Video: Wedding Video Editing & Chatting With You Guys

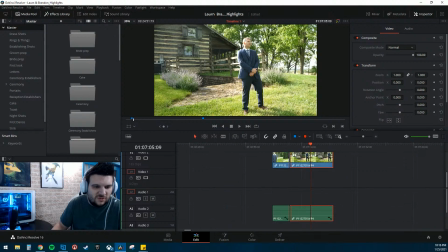499s
We don't want him talking. Photographer had to move over just a little bit. So let's, before he opens his mouth, we'll just cut that out.
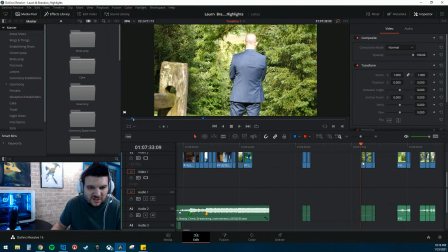514s
That stuff is useless to us. Which one of these do we want?
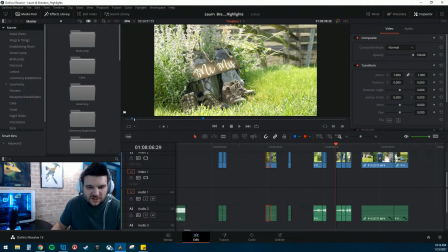522s
Because she's going to be coming out from the stairs below.
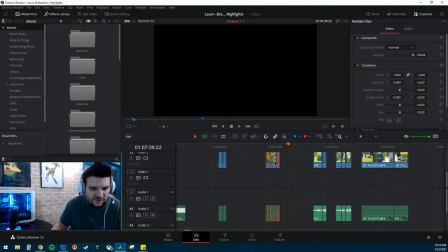527s
So let's see here. Those are his 3 backs. These we don't need just yet.
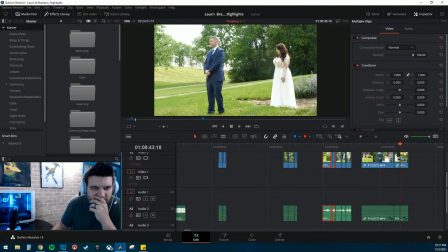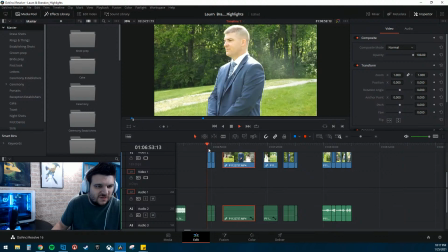545s
Okay, so let's move these over here. So we've got him standing there, and of course this is like all with him walking out.
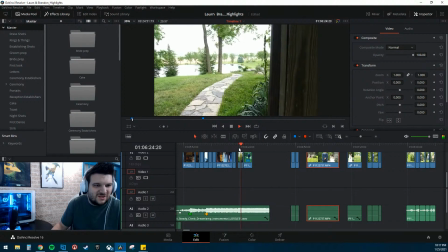553s
So this reveals where the first look takes place.
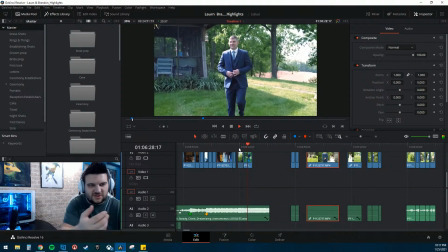558s
This has him walking out. We'll cut this a little short so it's not so shaky.
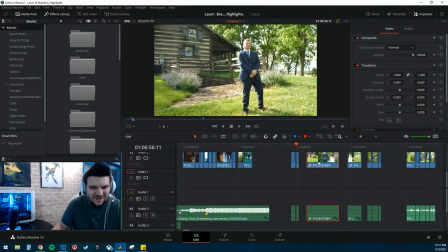562s
And then have him standing here, go to there, and then we want her coming out.
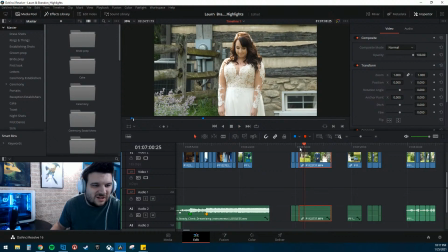569s
We gotta get... God, there were so many like bugs that day. I really wish she was looking at him the whole time. That's one thing I gotta remind my brides.
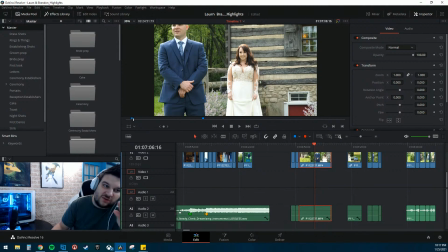583s
If they do like this first look thing, do not look at the camera, or because she's in like right here, she looks at the photographer who is standing on my right. Nothing wrong with this, like it's fine, we can edit around it,
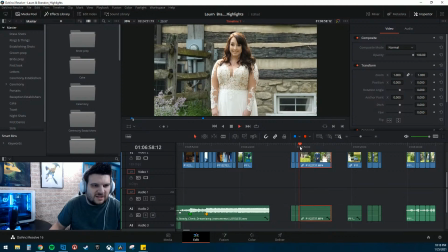598s
but to kind of get this nice cohesive shot.
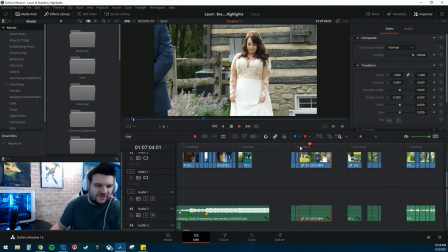604s
And you don't, and this is something you don't want to have to take, do 2 takes for. A first look is a first look.
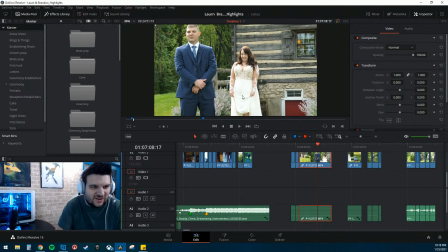609s
You don't get a second shot at it. See that smile right there. That smile is what you want right there. That is like pure joy. So maybe we can get her eyes, boom, right there. So let's see.
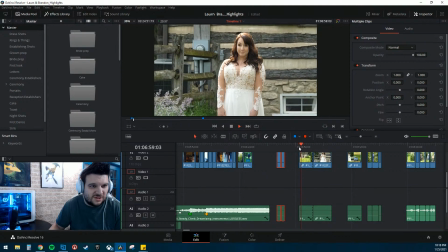629s
We might be able to use some of this before she. Let's kind of get her. Okay. So here, we're not going to be able to use any of this because she's kind of bouncing back and forth between me and the photographer.
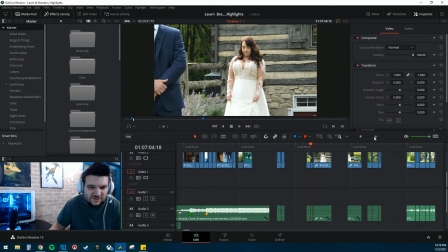644s
That's a little shaky, but...
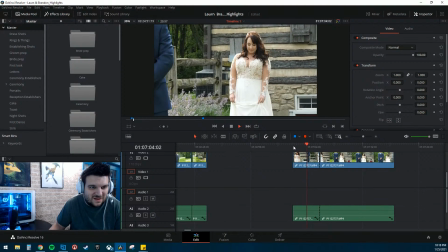So, her looking down, not a bad thing because she's walking up steps.
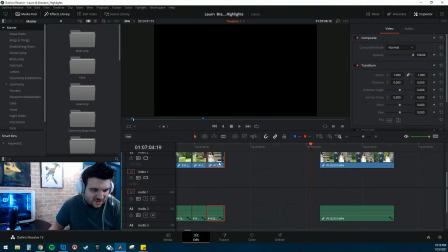658s
So what if we did this, and then
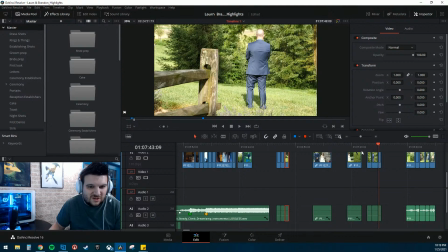666s
dropped in, what are we thinking? Probably not this one because it's a little far away.
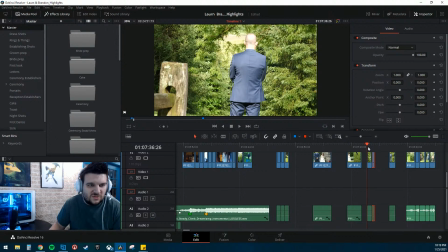673s
Drop in, let's see, this one. Oh god, it's so over. Just a little too much on the exposure. You can bring that down just a little bit. I think we're going to go with that first one because it's kind of a little bit lower where she would be.
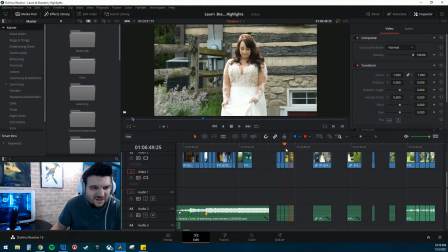688s
So we're going to drop that in here. So he's kind of just stepping up.
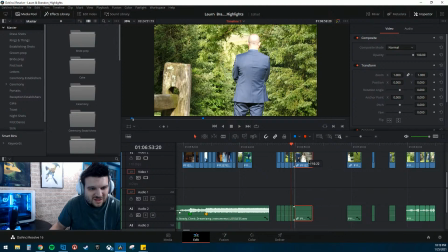694s
It looks at him just for a brief second. It doesn't have to be very long.
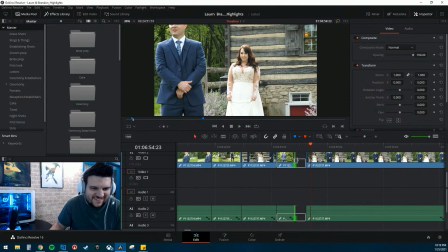702s
Maybe a little bit longer than that. Let's see. 1, 2, 3, 3 seconds. Okay.
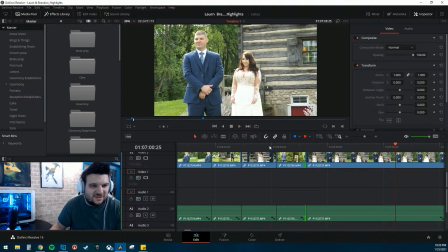717s
Don't look at us. Don't look at us. Okay, so right here. So this is kind of where. So right here, he's got his eyes open. Where is it? Look at that. Look at his lips. It's funny. He gets that deep breath.
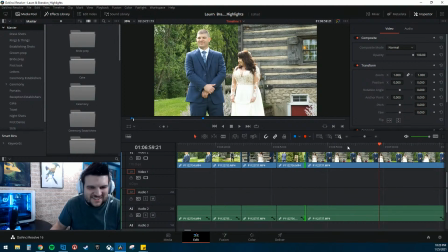737s
Okay, so here's his eye.